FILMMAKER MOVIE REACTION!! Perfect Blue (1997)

love what they're doing they're kind of going like in and out i guess you could say her performance and then kind of going into her daily life good use of editing there
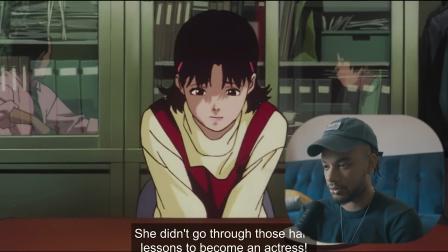253s
love this framing here you can kind of see the two arguing with each other but in a reflection of the glass while she was like kind of obviously caught in the middle of that maybe like showcasing a theme of being displaced
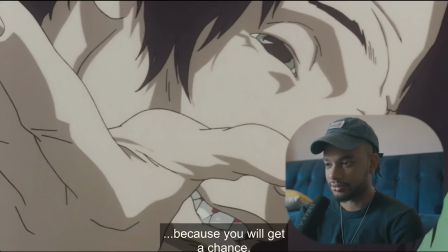yeah this dude this guy i do remember his face the way they drew him was just so so terrifying obviously that was done purposefully
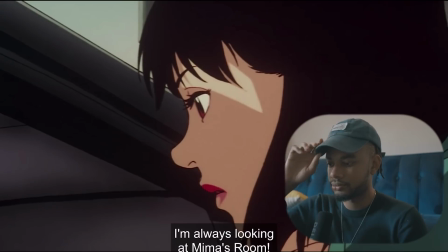oh man talk about a haunting transition right there
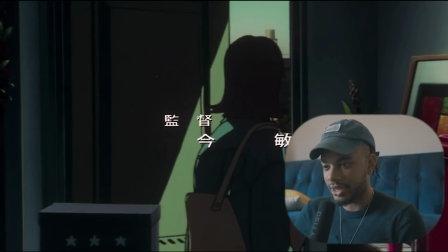307s
like i said i love that they that they do that type of stuff because it really shows the symbiotic relationship between her i guess you could say her um superficial life compared to her reality wow
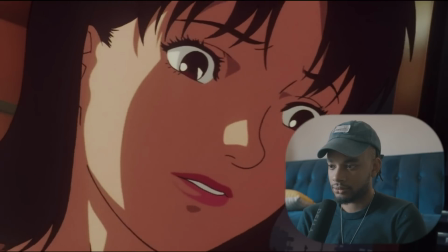and this shot right here so haunting and then the music just goes out just like that
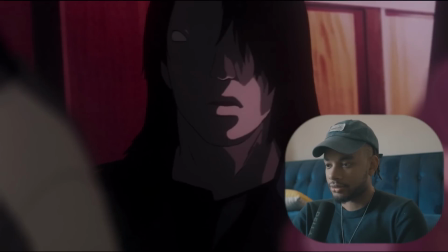345s
oh man that moment right there talk about a great combination of editing i think it's so great how anime movies
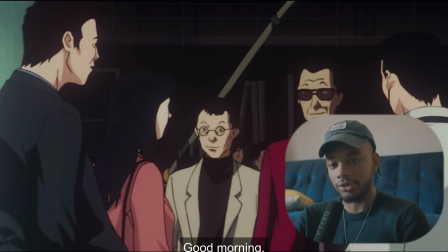356s
or just anime in general is able to capture a feeling through their editing we build up that anxious anxiety feeling that you know it's really hard to bring forth to the table because this isn't like a live action
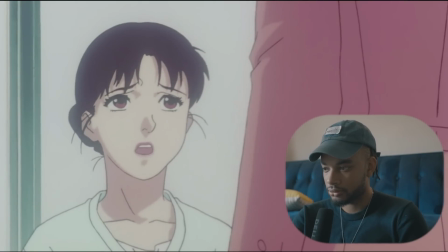oh my goodness oh my goodness man yeah i completely forgot that this happened oh my goodness man that is unbelievably haunting what the heck could you imagine someone just stalking you to that level that extreme level
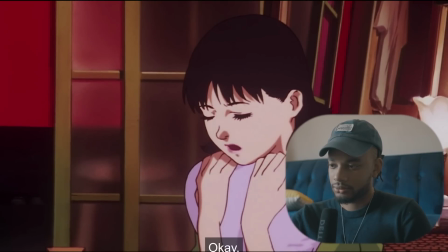but I'm really reminded of especially when you look around you know her room is just how much of a just a young adult she is or
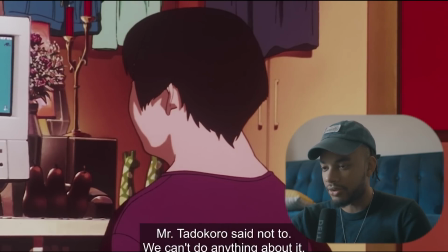423s
maybe even like a kid she is you know like it really does remind me of these childhood actors that we kind of grow up with or childhood celebrities you know i think we definitely underestimate how much pressure is truly on them especially at a young age it's already hard enough being a kid during the society so i can imagine what it feels like to be in front of the camera 24 7 when you're like 12
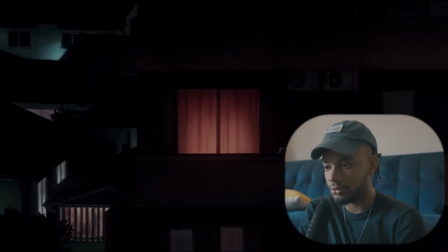453s
and we keep coming back to this shot outside the window man just like constantly remind us like we're not the only ones watching man
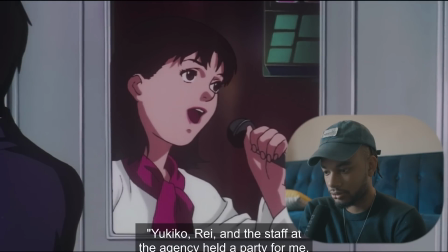this is like TMZ but to like an intensely creepy level and